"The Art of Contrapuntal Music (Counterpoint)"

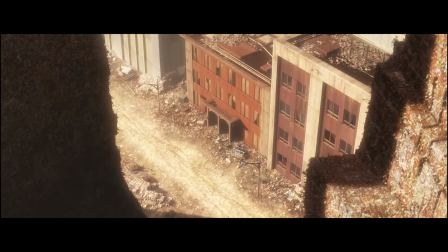250s
It is easy to understand from the visuals that the world this movie takes place in is one that has previously had a very unhappy ending. The wasteland that we can recognize as a city on Earth seems completely barren of all life, aside from the protagonist.
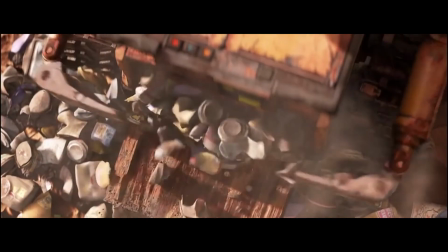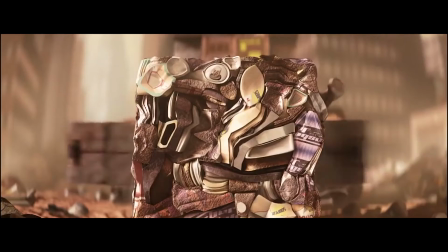270s
As the scene continues, we see that the music is originating from WALL-E. This tells us a few things about his character that we can easily understand, regardless of how consciously we register it.
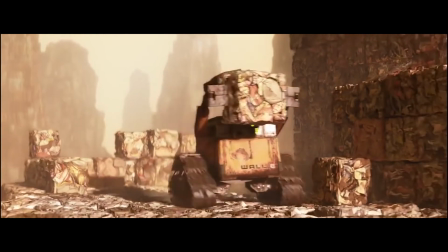278s
It lets us know that the protagonist has a positive outlook on life, despite the negative world he lives in, and in turn, it works to establish his place in this world as a juxtaposition in itself.
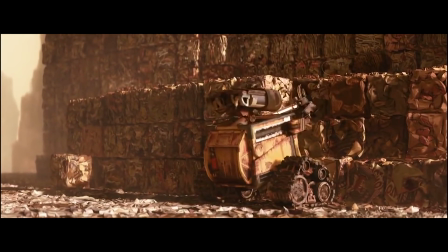287s
It makes sense for the music to be polarizing because we are following a character whose emotional state is the polar opposite of his surroundings.
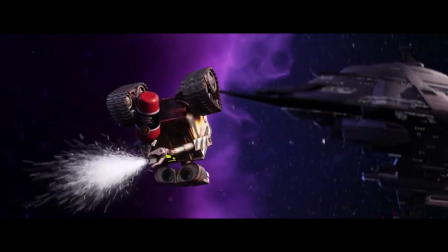294s
Referring back to Isaacson's statement, this example of counterpoint sound is completely successful as it not only reveals additional information about the story,
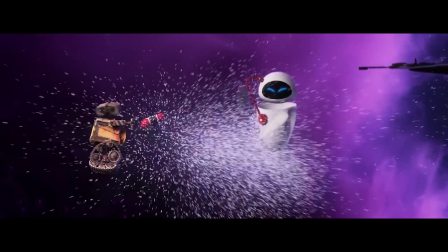302s
but it also explains the emotional mood of the character we follow for the rest of the film.
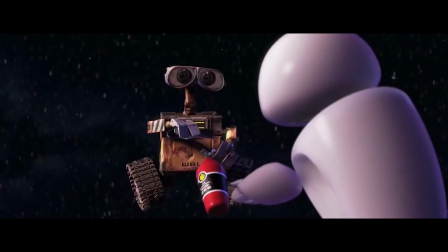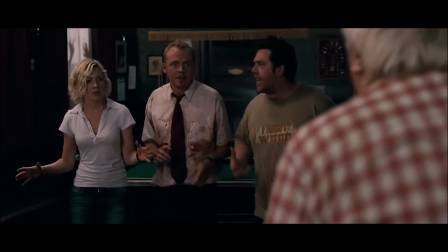313s
So it's quite clear at this point that contrapuntal music can be used to elicit a different emotional response than the visuals would provide on their own.
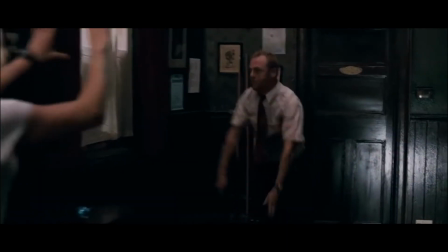320s
But something else worthy of exploring is the comedic potential that this method can have. See this scene from Edgar Wright's Shaun of the Dead.
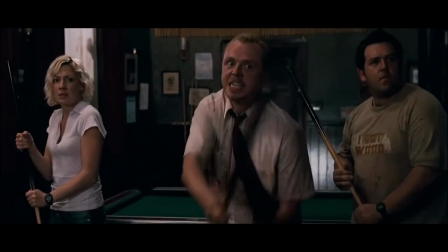329s Okay, John, it's time at the bar.
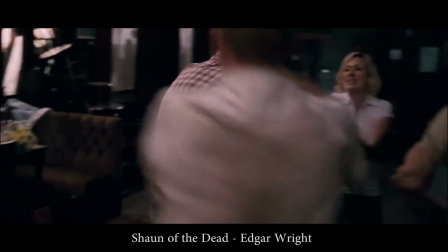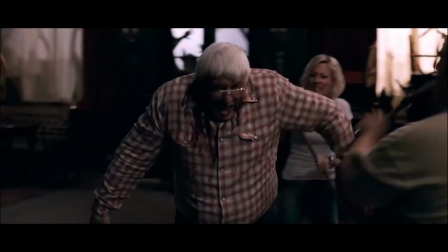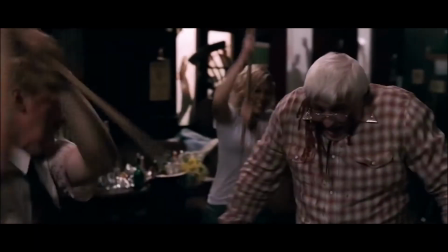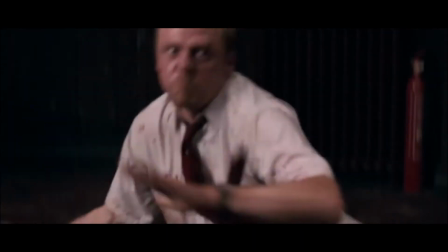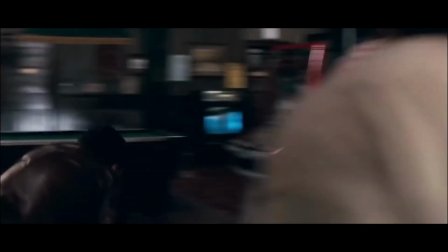353s
In this scene, the characters are placed in a dire situation, and it would be quite scary to watch, if not for the tone change that the music choice brings.
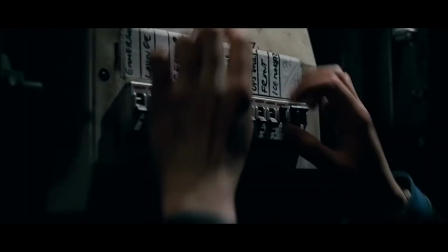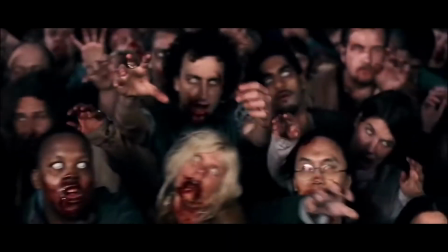369s
The song helps the scary scene that's intended to be funny actually be funny.
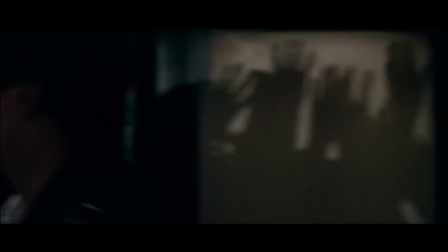374s
If the music choice was something more contextually appropriate, we wouldn't laugh at the characters' antics, we would question them.
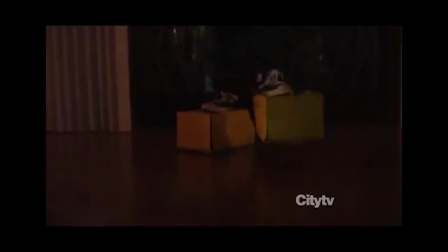380s
In a similar vein, this kind of comedic addition through music can be seen in Season 2, Episode 6 of Community.
That's right. Prepare to meet the power of imagination.
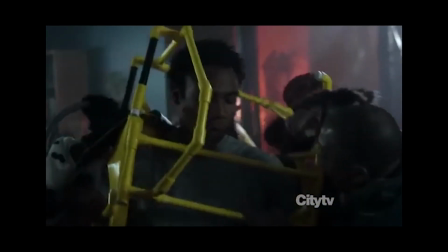396s Okay, I don't know why I thought this would work.
Now, this is a scene from a TV show and not a movie,
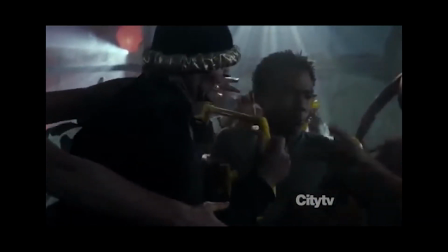401s
and it should go without saying that contrapuntal music actually has a place in nearly all forms of narrative storytelling and is not just tied to high-budget films.
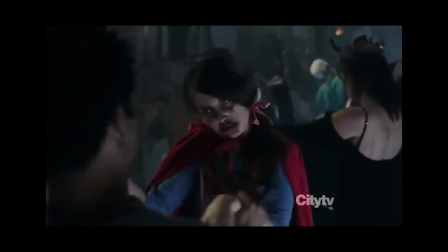409s
In fact, some very famous and well-known uses of the method come from popular video games.
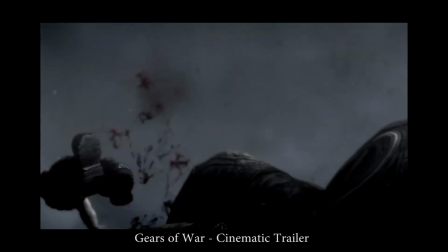416s Children waiting for the day they feel good. Happy birthday.
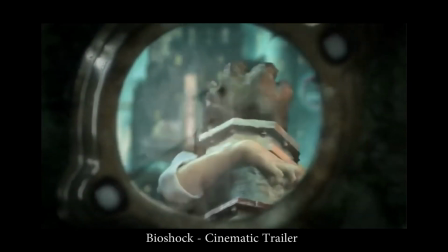424s Somewhere beyond the sea. Somewhere waiting for me.
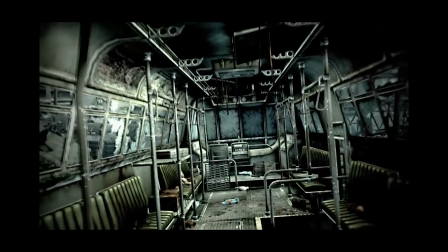433s I'll have reached the goal I'm dreaming of.
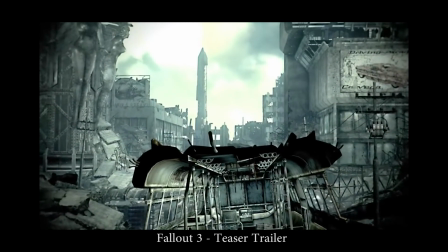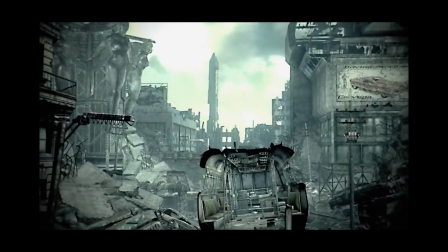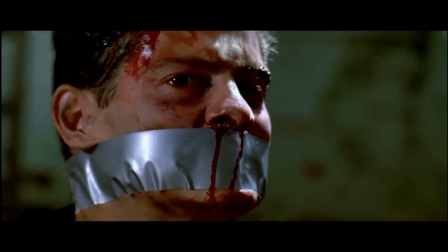448s
It's pretty much undeniable that musical juxtaposition holds incredible value in modern storytelling,
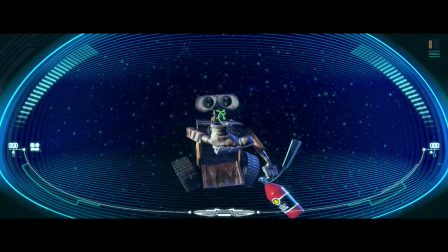454s
from complementing the visuals, to setting the tone, to describing a character's motives, and to enhancing comedic effect.
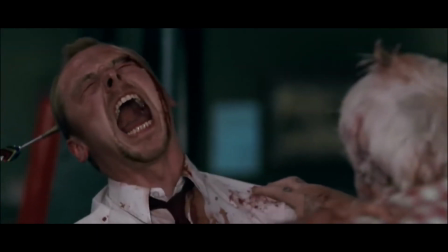460s
Contrapuntal music is there as a tool to help the creator bring a greater sense of meaning into their product. I'm Spencer Seibert, telling you to take it easy.